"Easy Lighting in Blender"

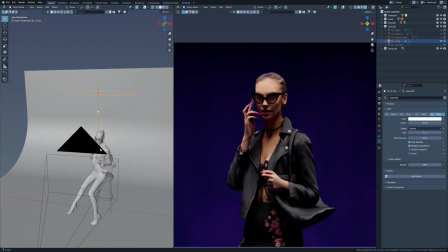[8:17]
Like before, I've set this one to 45 watts and it's placed right above the character's head.
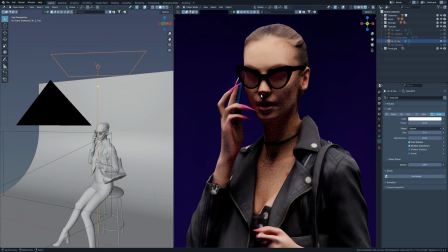[8:22]
Immediately you can see that the upper part of the face is well lit, while the lower part, the neck and chin, is in the shadow.
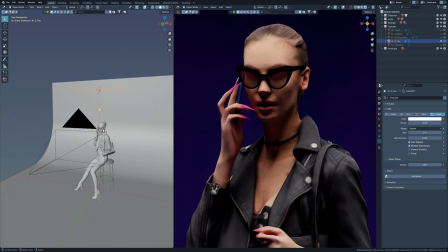[8:29]
It creates a more focused, moody effect, and it's great for moments where you want the audience to concentrate on the scene.
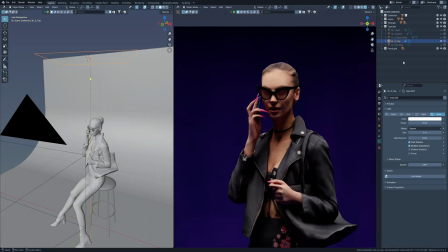[8:36]
In this setup, we definitely need some help with those heavy shadows. So instead of adding another light source, I'm using a mesh plane as a reflector, just like in our earlier fill light example.
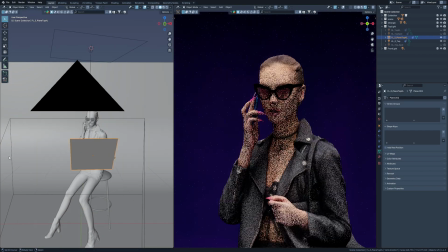[8:49]
And once I enable it, you will notice a big difference.
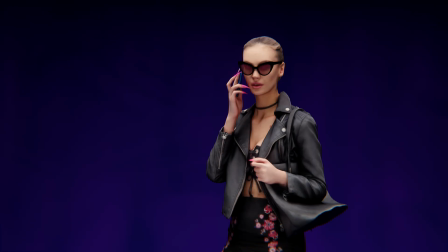[8:52]
The shadows under the chin and on the neck start to lift, softening the look and making the whole scene feel more balanced.
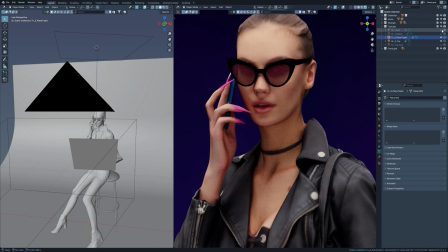[9:03]
Now let's enhance the depth a little more by adding a backlight. As soon as I switch it on, you can see the edges of the neck and shoulders light up.
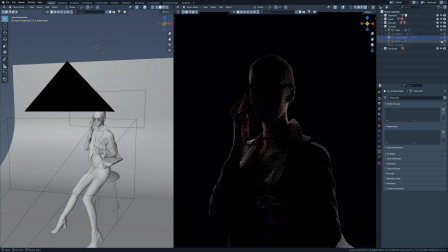[9:11]
That contouring helps separate the character from the background, making the shape stand out.
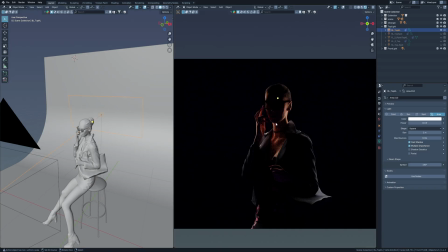[9:15]
How strong you want this backlight to be is totally up to you. If you increase its power, the outline becomes more pronounced, but the overall scene gets brighter too.
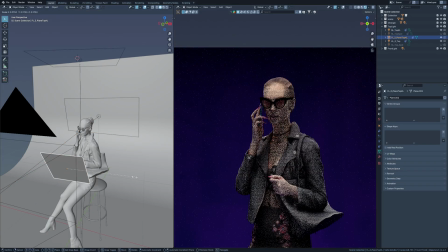[9:24]
To balance that, you can always dial down the fill light or shrink the reflector, which helps keep your highlights in check.
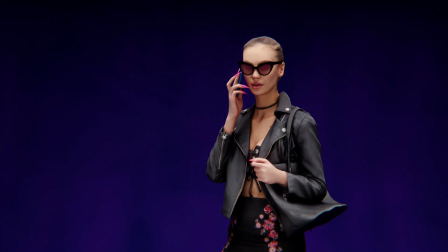[9:31]
As you can see here, once it's all adjusted, the lighting setup looks really clean and cinematic.
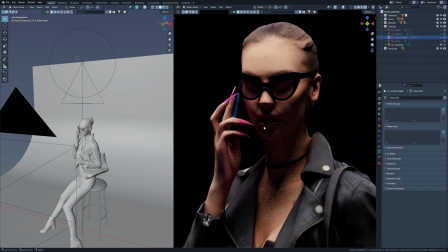[9:38]
Now for the second key light setup, I've switched to using a spotlight instead. The spotlight gives you a more focused beam of light compared to an area light.
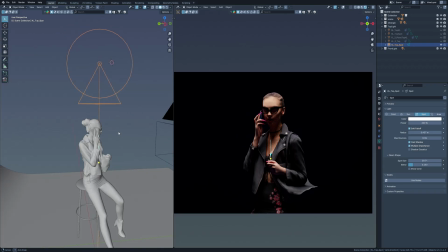[9:46]
It doesn't spread as much, which makes it easier to control where the light hits and where it doesn't.
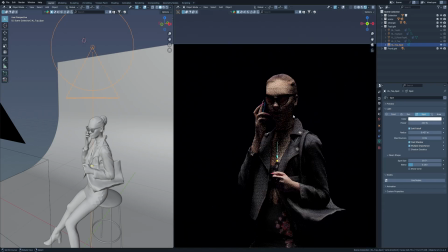[9:51]
It's great for drawing attention to a specific part of your subject or for creating more dramatic directional light. In this case, I wanted the light to spread a bit more, so I increased the radius of the spotlight to soften the fall off.
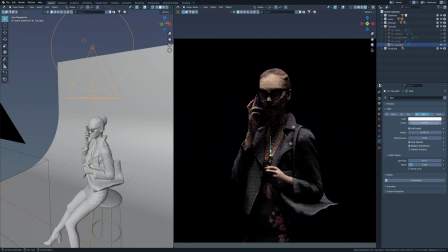[10:03]
At the same time, I boosted the intensity quite a bit. This one is set to 200 watts, since spotlights tend to need more power to fill the scene properly. Just like before, I'm using a reflective mesh plane as my fill light. For the backlight, I've kept it simple.
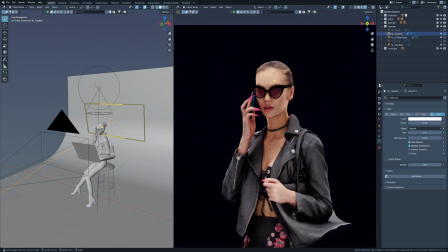[10:21]
It's positioned to highlight the neck area and jawline, giving the character that nice clean edge that separates them from the background.
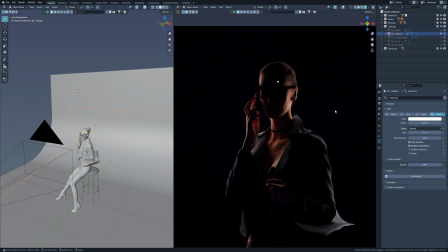[10:28]
Now when we combine everything together, the key light, reflective fill and the backlight,
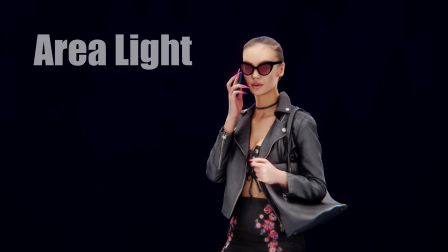[10:33]
you will notice that the overall look has less light scatter, meaning the light stays more directional and contained.
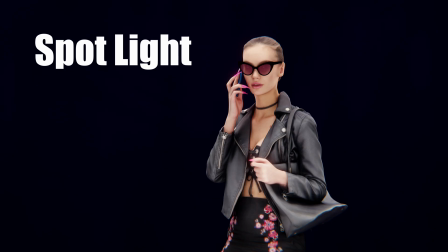[10:39]
Personally, I find this option more visually appealing, especially for stylized or moody scenes.
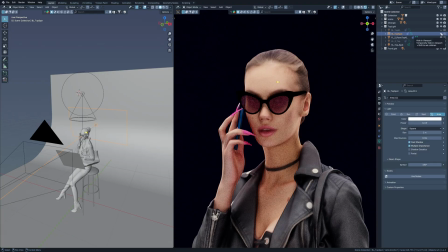[10:44]
And of course, feel free to adjust the size or strength of your fill light depending on how soft or contrasty you want the final result to be.
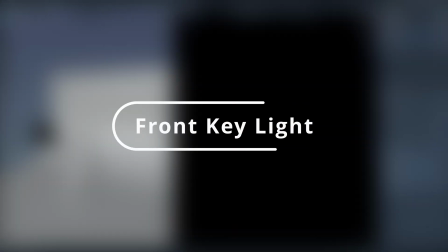[10:52]
Now let's move on to another lighting setup, this time with the key light placed directly in front of the character.
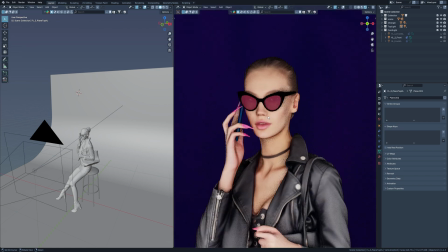[10:59]
This kind of front-facing key light is often used in beauty or cosmetic advertisements,
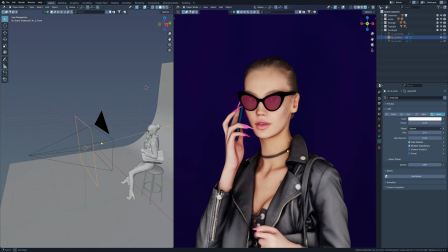[11:04]
where the goal is to flatten out shadows and give the skin a smooth, even appearance.
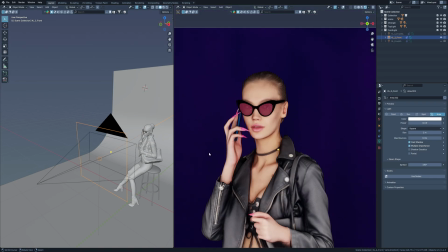[11:08]
It reduces contrast, making every detail visible without harsh shadows.
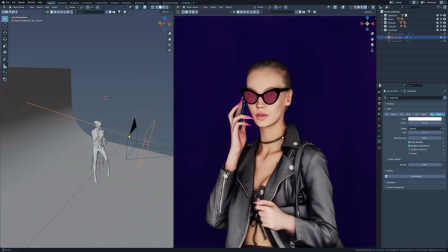[11:13]
You will also see this kind of setup used in some product photography, where clarity and even lighting are more important than drama or mood.
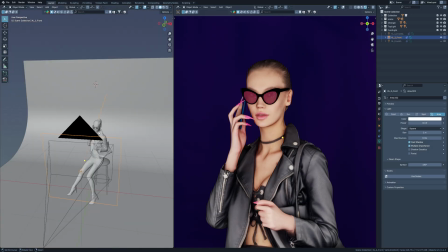[11:20]
Since this key light already covers most of the character evenly,
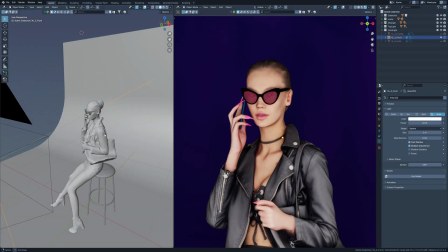[11:24]
we don't need much from the fill light, but we will add one anyway to fine-tune the shadows.
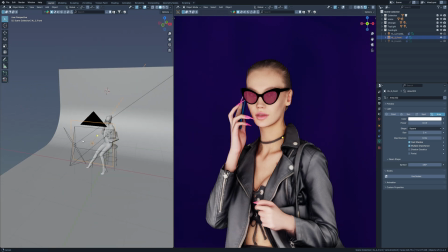[11:30]
I've placed the fill light slightly off to the side rather than directly next to the key light.
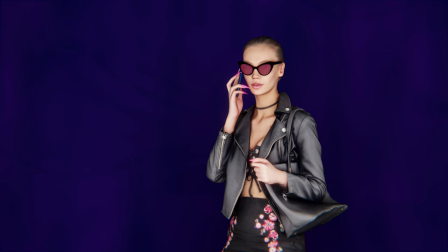[11:34]
This helps wrap the light around the character a bit more, softening any remaining shadows, especially under the chin or near the shoulders.
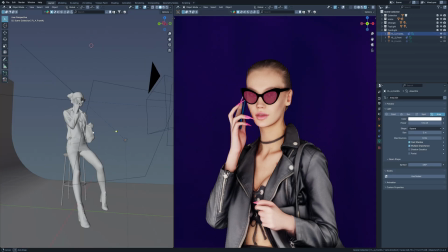[11:43]
A fill light in this position also adds a touch of dimension, so your subject doesn't end up looking too flat or overexposed.
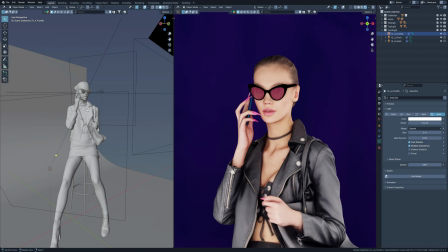[11:50]
Now for the backlight. In this case, it's more like a rim light, since it's positioned slightly behind and to the side of the character.
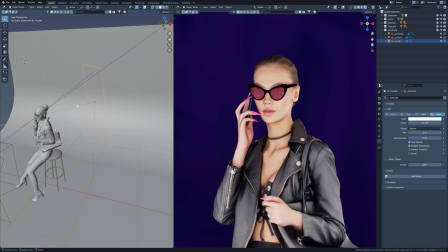[11:56]
You will notice how it creates a nice highlight along the jawline and the edge of the face, which helps carve the subject out from the background.
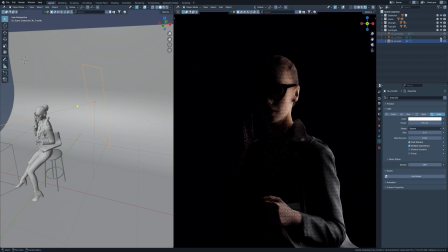[12:04]
If I isolate the rim light and turn everything else off, you'll see it really emphasizes the shape and silhouette of the head and shoulders,
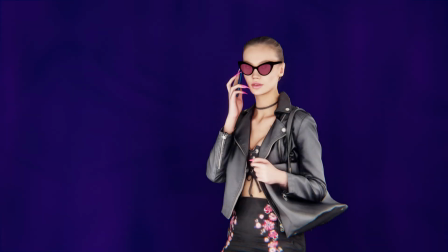[12:12]
something that's especially useful in stylized portraits or to add a cinematic touch.
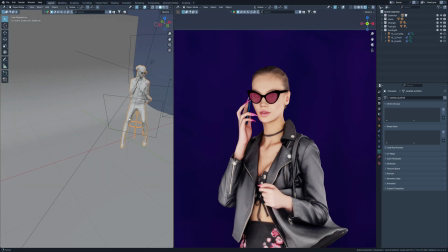[12:18]
Alright, so that's it for today. As you've seen, don't be afraid to mix and match your lighting setups.